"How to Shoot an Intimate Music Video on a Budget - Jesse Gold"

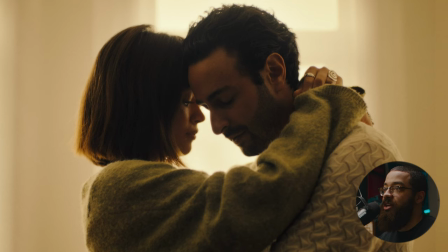Because we were dealing with big windows this scene was pretty much natural light but what we did have is set deck come in and hang these drapes for us which you can see on the edges of these windows and then there's two other windows on the side that also have these drapes as
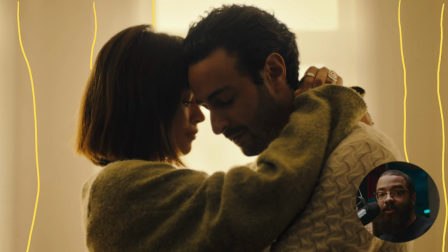well that's diffusing all that natural sunlight we lucked out on this day because it was overcast and all that light coming in was diffused if it was any harsher it would just be a different look but this gave us a soft look and a nice inviting look that we were looking for and
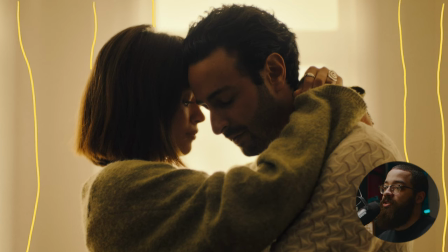behind the camera we had two four by eight floppies kind of coved over to give us all this negative fill that you see here so on the her head on her sweater and then his sweater as well as his face too and then if you look specifically at her face this is what
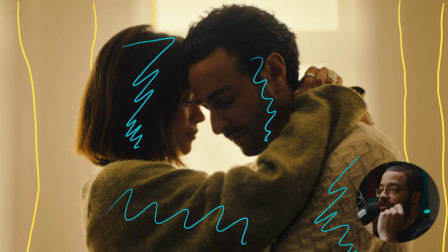I was mainly looking at because her face is closer to the window you see the ramblin lighting coming through in terms of that we have lots of wrap going around her face as well as we have it highlighting the edges of her head as well as her clothing and if you look at
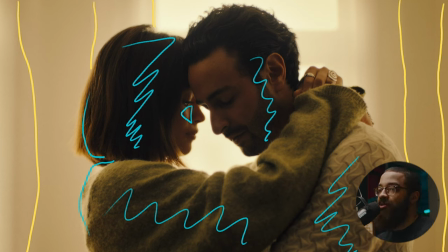the main artist he's kind of behind her so he's more in the shadows because of the room was all white we're getting all this bounce light coming from all over each wall of the room which adds a nice soft source to the top of his face
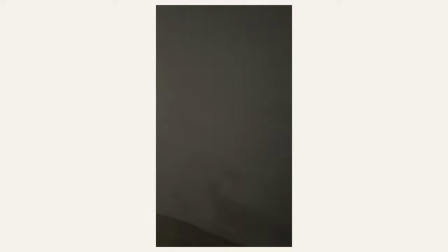which is right here as well as the edges of the ear so in this scene specifically we really relied on location and then because we're
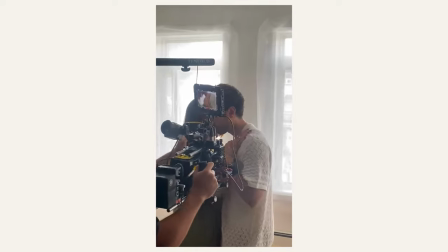shooting with a camera that had a lot of dynamic range i wasn't really concerned about adding lights i was more concerned about shaping that light with negative fill.
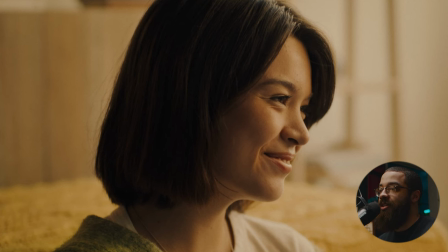The other frame that I want to cover in this sequence is this detailed shot of our supporting talent. So again, we have a bunch of negative fill kind of coved over her. So this is using a 4x8 floppy and then using the advantage of that floppy with a 4x4 over top of her and then a 4x4 beside her and that's just giving all that negative fill,
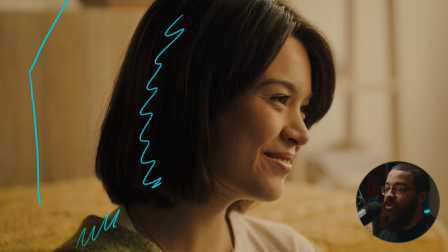especially over on her shoulder here as well. And then we have all that natural light diffused by our shears brought in by Art department and that is giving us a nice wrap on the face and giving everything that we're looking for in terms of a gradient from her right side of her face to the left side when we're looking at
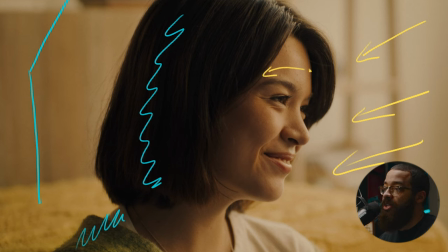camera and in this shot specifically we were falling off a little bit into the shadows when it came to the mid part of her face so what we had to add is a nanlite pavo tube and this was set to a warm color and then this was giving us a little bit of
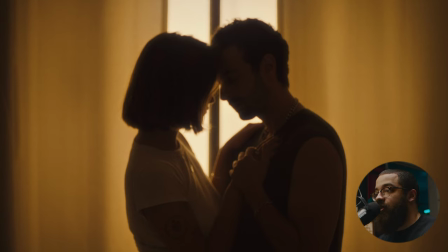fill back into her face as you can see here in the PTS. This next scene is in a separate location and this was mainly drawn from a reference from Euphoria.
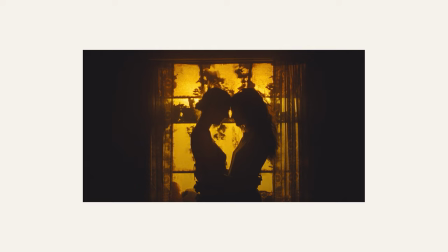I forget the scene specifically but I remember it being backlit so we wanted to create that same thing.
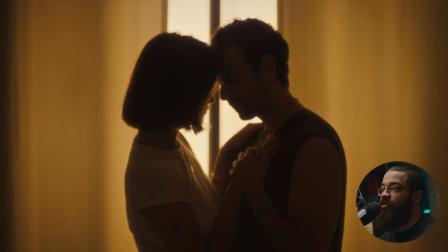So in this location specifically there was a big door and then we had art department add in the shears that you see here. So we wanted these shears to block out a lot of the light but not necessarily all of the light.
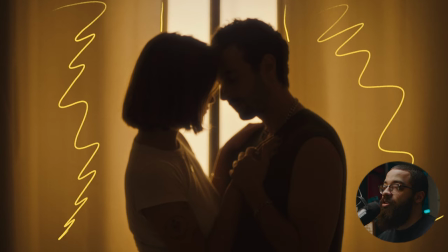So that was something that we requested from our department and then in terms of the windows we actually had a giant 6x4 scrim sitting in the back here covering the entire windows it's probably cut off at mid-hip but we blocked that with the talent specifically and on the back of that panel
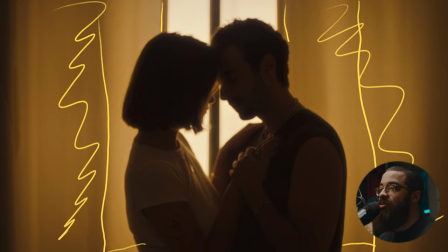we had a intellitech mega light cloth set to a warm color and that was basically the lighting setup again we're working with a camera with a lot of dynamic range so we're seeing a lot of details in the shadows still and we're not completely silhouetted and that's something the director specifically wanted he wanted this to feel a little bit silhouetty but not completely
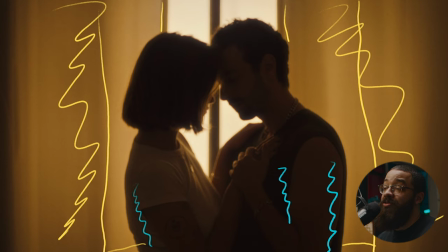where you don't see the details of the town that we're looking at and that's just to bring the viewer into the intimacy of the scene specifically what i love about this frame specifically is when you look at the edges when it comes to the lightest part and darkest part when they interact with each other because you
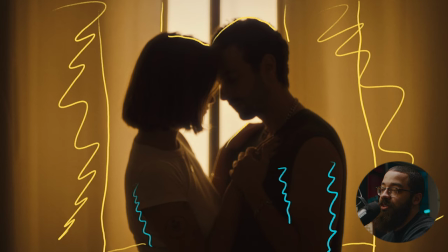get this kind of halation and that was added by the colorist specifically but the lenses do a lot of work here in terms of the blooming as we didn't really have any filtration as well as highlighting the subtle details such as his gold necklace and then of course them embracing with their hands here and highlighting the edges of their hands and interacting as well.
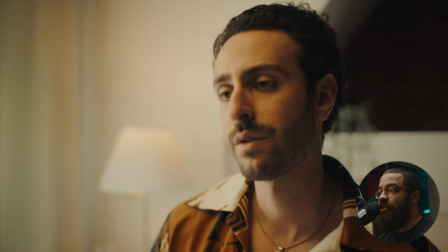This performance was shot in the same bedroom we just had to move a little things around to get the angles that we wanted here.
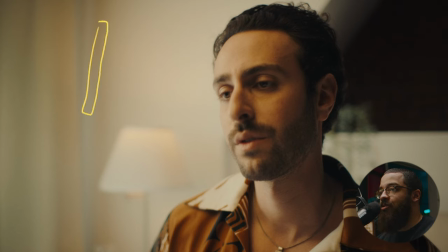The way we lit this was using the mega light cloth so we kind of have that boomed over him and also wrapping around his face. I like to use a big source when keying something like this because it's a really soft and intimate feel but in the back we wanted to add some detail to that wall so what we have here
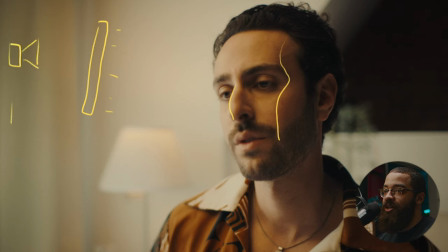is a aperture 300d as well as a forza 500 and then those are at different levels splashing all that light onto the back wall what we see here and then we also have a b7c bulb in here
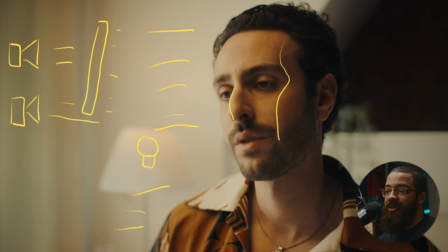and then that's set at a very low percentage and it's kind of giving us are motivating light if you didn't know a window was here but this was again those drapes that we're looking at before so it's safe to assume that all this daylight is coming from that as well and to give some levels back into the left side of his face we just had a bounce board here
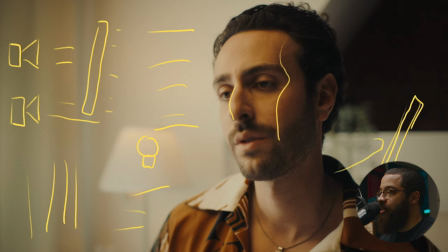and then that's the four by four bounce board and that's bouncing all that light right back up into his face to fill that up for the
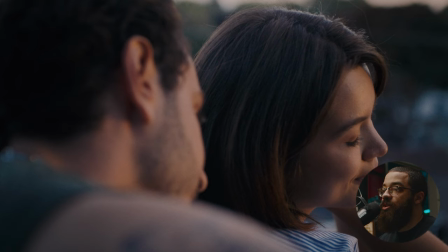rooftop scene we're catching this as the sun was setting so the sun is doing a lot of the work but the sun is kind of in the background on this side so we wanted to have the sunlight hitting their face and the way we simulated that is using a aperture 300d
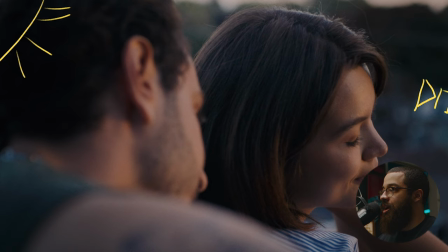and that's off on the side and then that is skirting across them with a cto over that so it's giving us that orange look as the sun is setting if we left it at that we wouldn't have any shape on the left side of their face or camera side. We always want to shoot on the shadow side of our subject.
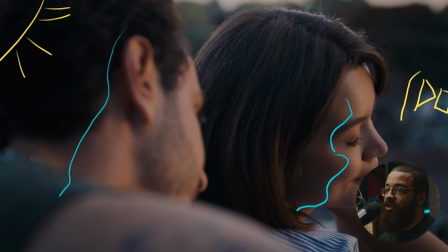So to add that shape in here, I actually had our gaffer, Hollywood, a floppy right beside camera as we were shooting this scene.
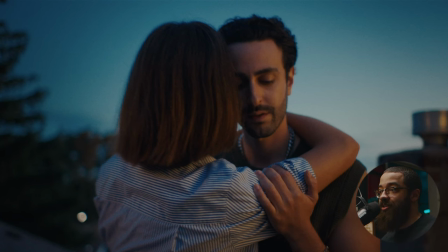This is on the same rooftop, but a level lower. And what we want to simulate is the passage of time from them sitting up there with the harsh kind of sunlight and now coming down to this soft sunlight as the sun comes to a complete set.
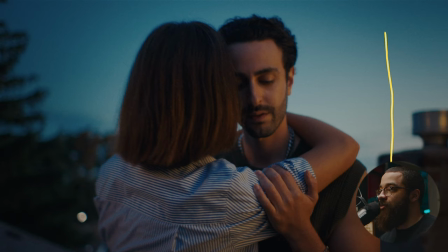So the way we did this is we had a six by four frame with one stop of Diffusion and then we use that same aperture 300d with a CTO to give it that warm inviting look and that was diffused across The entire scrim and then this is giving us that soft light that
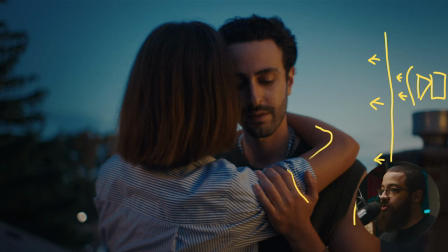we see across her arms His shoulder and the nice gradient we have going into blue of his face And then that was the colorist pushing that in for us And then we see the gradient across the sky to simulate that the Sun is coming from this side but actually in reality it's not
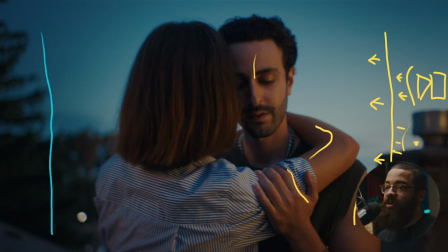and that was just to fake it and then on the left side we just have one four by four floppy and this is just adding all that negative fill to the left side of our image.
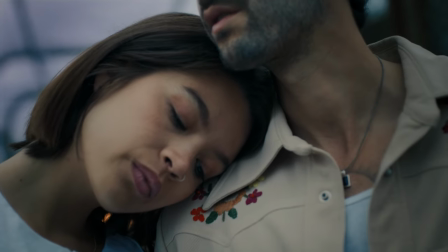In terms of the post-production process I was the editor on this project and it's a pretty standard music video edit.
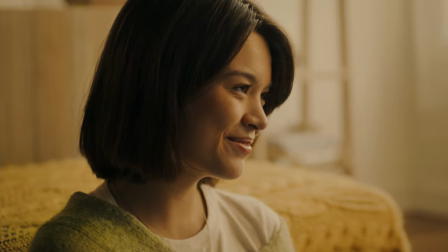It's a simple montage music video edit where we're working with multiple scenes and we have to cut between those in a cohesive manner and it was just a multi-revision process in terms of getting a look that we were all happy with in terms of the director,
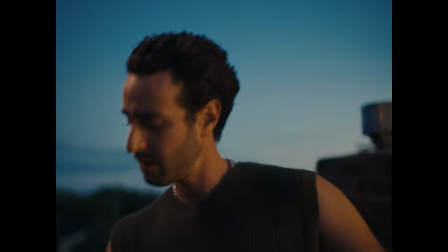myself as well as the artist. We kept the native open gate resolution of the Ari Mini as we are a fan of that look and it fit the mood of the feeling of the project itself.
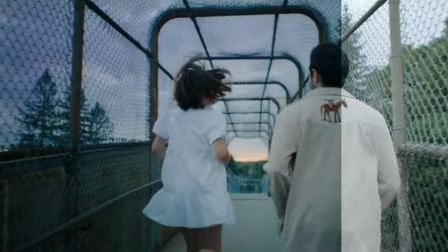The colorist we worked with on this project is Kevin Wu from ArtJail. We've worked with Kevin a lot in the past and he has a lot of experience hitting the film look that we specifically wanted for this piece.
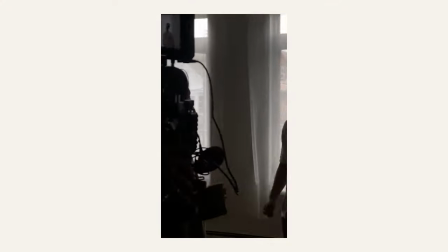This experience was a new one for us in terms of music videos and we wanted to share that.
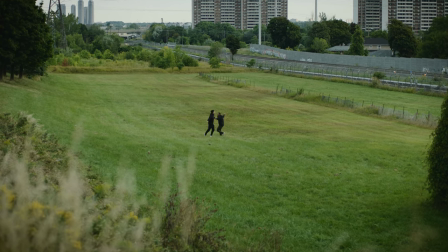Whether you're shooting on an industry standard cinema camera or your first mirrorless camera, the point is to go out and create something for yourself.
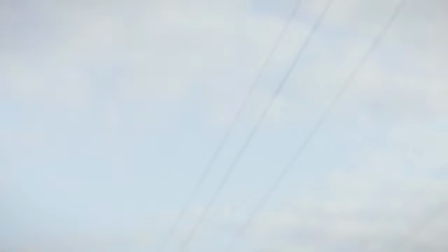And that's exactly what we did in this project. We hope you learned as much as we did from this project. And if you want to see future breakdowns like this, let us know in the comments below. Thanks for watching, subscribe for more, and I'll see you in the next video.